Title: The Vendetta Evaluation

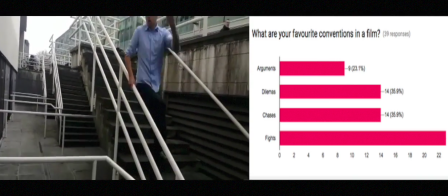One of these questions were, in action movies, which scene did you prefer most?
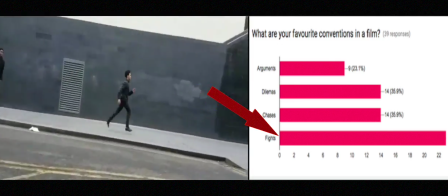The highest picked scene was fight scenes. Due to this, we included this in our film to attract these specific audiences.
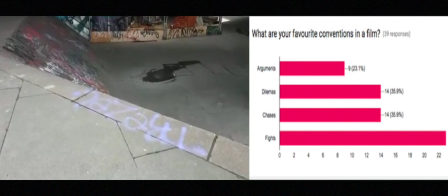The second most enjoyed scene in action films were chase scenes.
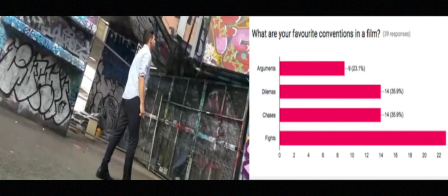Due to this, we included this into our film, as it also creates a suspense and makes the film a bit more upbeat.
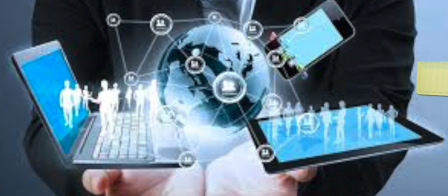During the process of creating our film opening, I have learned and developed a lot of understanding on the platform of technologies.
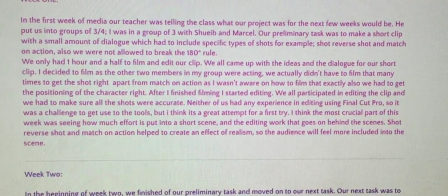First of all, creating the blog was a major factor to build and construct a film opening, as it helped to keep on track of the progression and also stated what the next steps are.
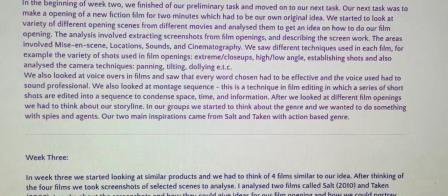The blog is a development template of our journey of our film opening when we first got a preliminary task.
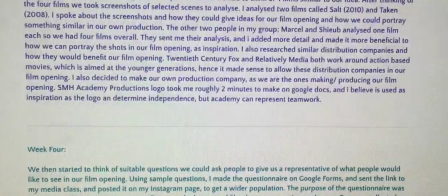None of the members in our group knew what to do when it comes to shooting and editing.
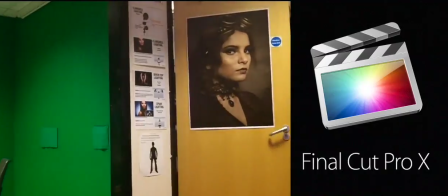However, as much as it was a challenge, I got used to the format of Final Cut Pro, which allowed us to make a short preliminary task video and gain many skills.
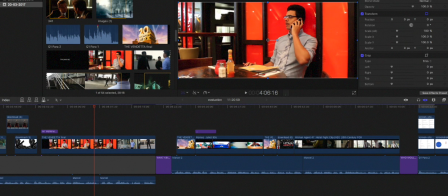Technology in terms of editing has overall given me a wider range of skills than other factors such as shooting,
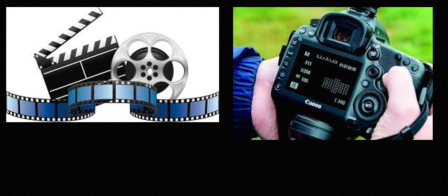camera use and functions, and using the green rooms.
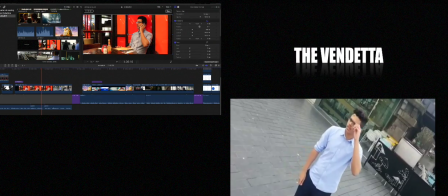My major part was involved in editing of the different footages given to me by my team members who were in charge of the filming.
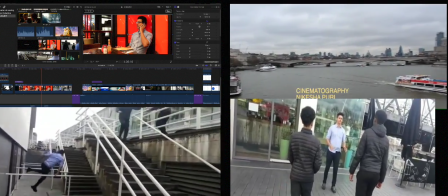During this procedure, I developed a variety of skills and a deeper understanding of editing.
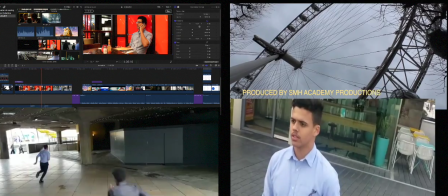The term editing can be branched in different groups according to the construction of the film opening.
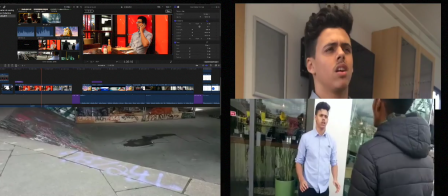One major factor that I believe has been developed significantly is trying to flow the different footages together.
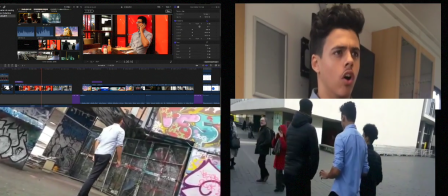As you can see from the film opening, different footages has been used to construct a somewhat action-based film opening with the conventions of an action film.
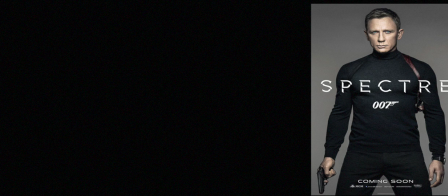As stated, most action films, for example James Bond, the SPECTRE,
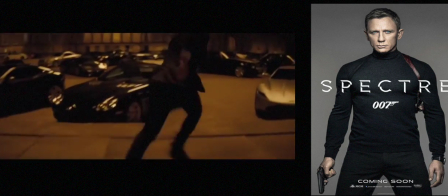use a sequence of chase scenes and flow them as a montage to create a tense fictional atmosphere.
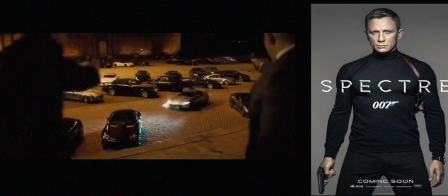I believe our film opening tried to copy this code and created a cat and mouse chase scene.
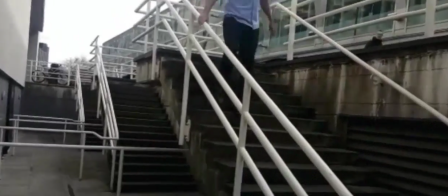A skill that I learnt while constructing these different footages were that I could use a rewind shot and flow with the real shot to make things seem overdramatic.
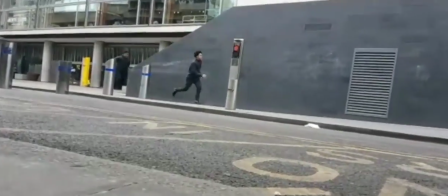As fake as it seems, it looks like something that would be used in a real film opening to signify action.
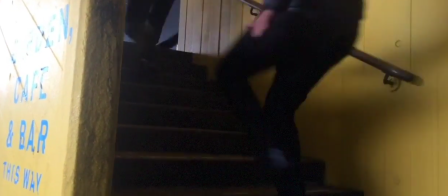Also, the different transitions help to flow the scenes together when the formation of the screen is not similar.
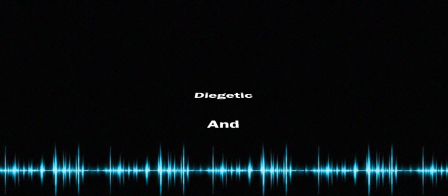Another principal platform that evolved during the construction of our film opening is diegetic and non-diegetic sounds.
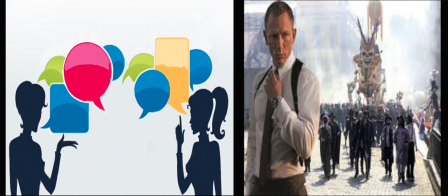The diegetic sounds like dialogue and the urban sounds were voiceovers, allowing the voices to be heard.
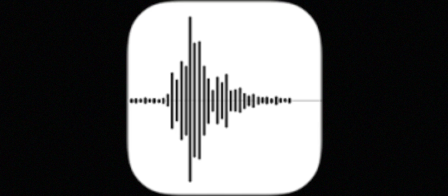However, the more challenging area was the non-diegetic sounds.
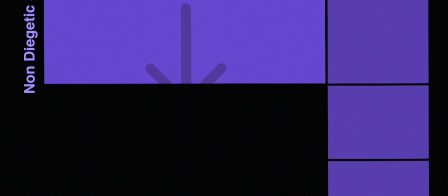I believe this was a major challenge I faced throughout editing of our film opening, as finding copyright soundtracks were very difficult.
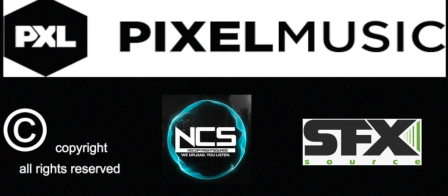Many different websites and soundtracks were explored until I found the right one, which fit into the footage properly.
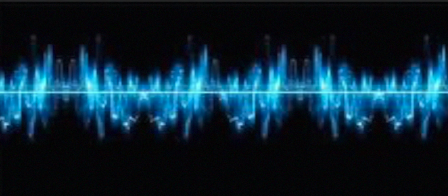Some tracks were too fast or upbeat, or others were too mysterious and suspenseful. To find the soundtrack that matched with the mise-en-scene has allowed me to
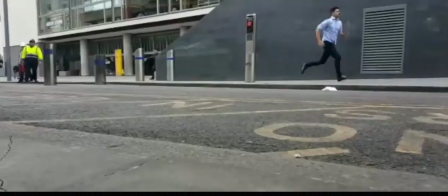think outside of the box and think of the matter more morally than initially.
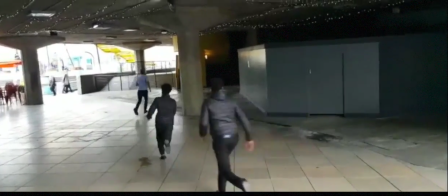I had to question myself multiple times what type of soundtrack would I expect at this specific moment of time.
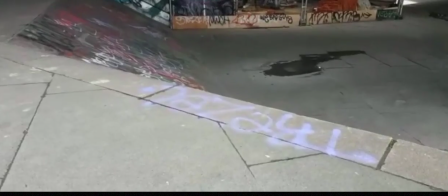Only then I had the correct mindset of the type of soundtrack to use.
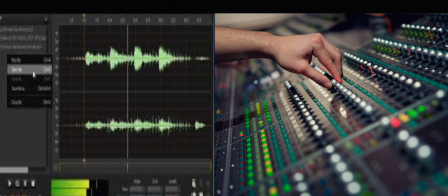Furthermore, to cut and blade parts of the downloaded soundtrack and fade the track in or out on specific levels, and how loud the sound should be was another matter itself.
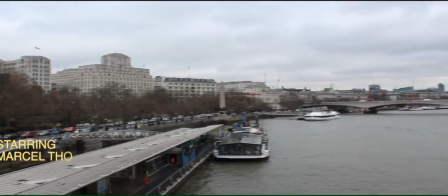Adding on, to shoot the short movie, it's essential to have a good quality camera lens with different angles explored.
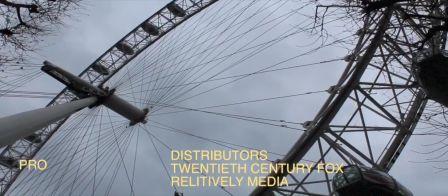I believe this is one of the major aspects that our group failed overall, as most of the footage was not in sync or was not shot professionally.
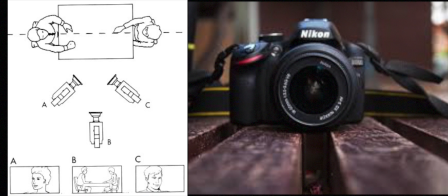I think that we required a more stable camera, and the angles explored should have been more in-depth and focused.
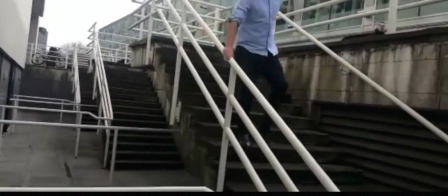To an extent, the footage I received was all unprofessional, hence made it difficult to match cut the shots,
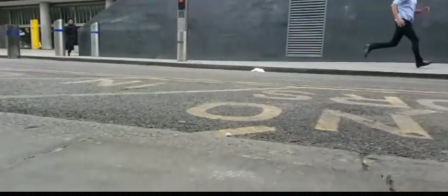therefore not a lot of media cinematography was displayed and exhibited in our movie,
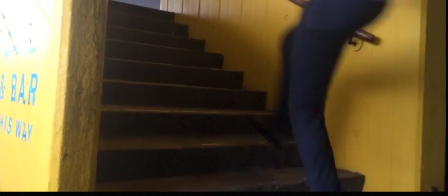as majority of the shots used were medium shots at 180 degrees on the horizontal point of view.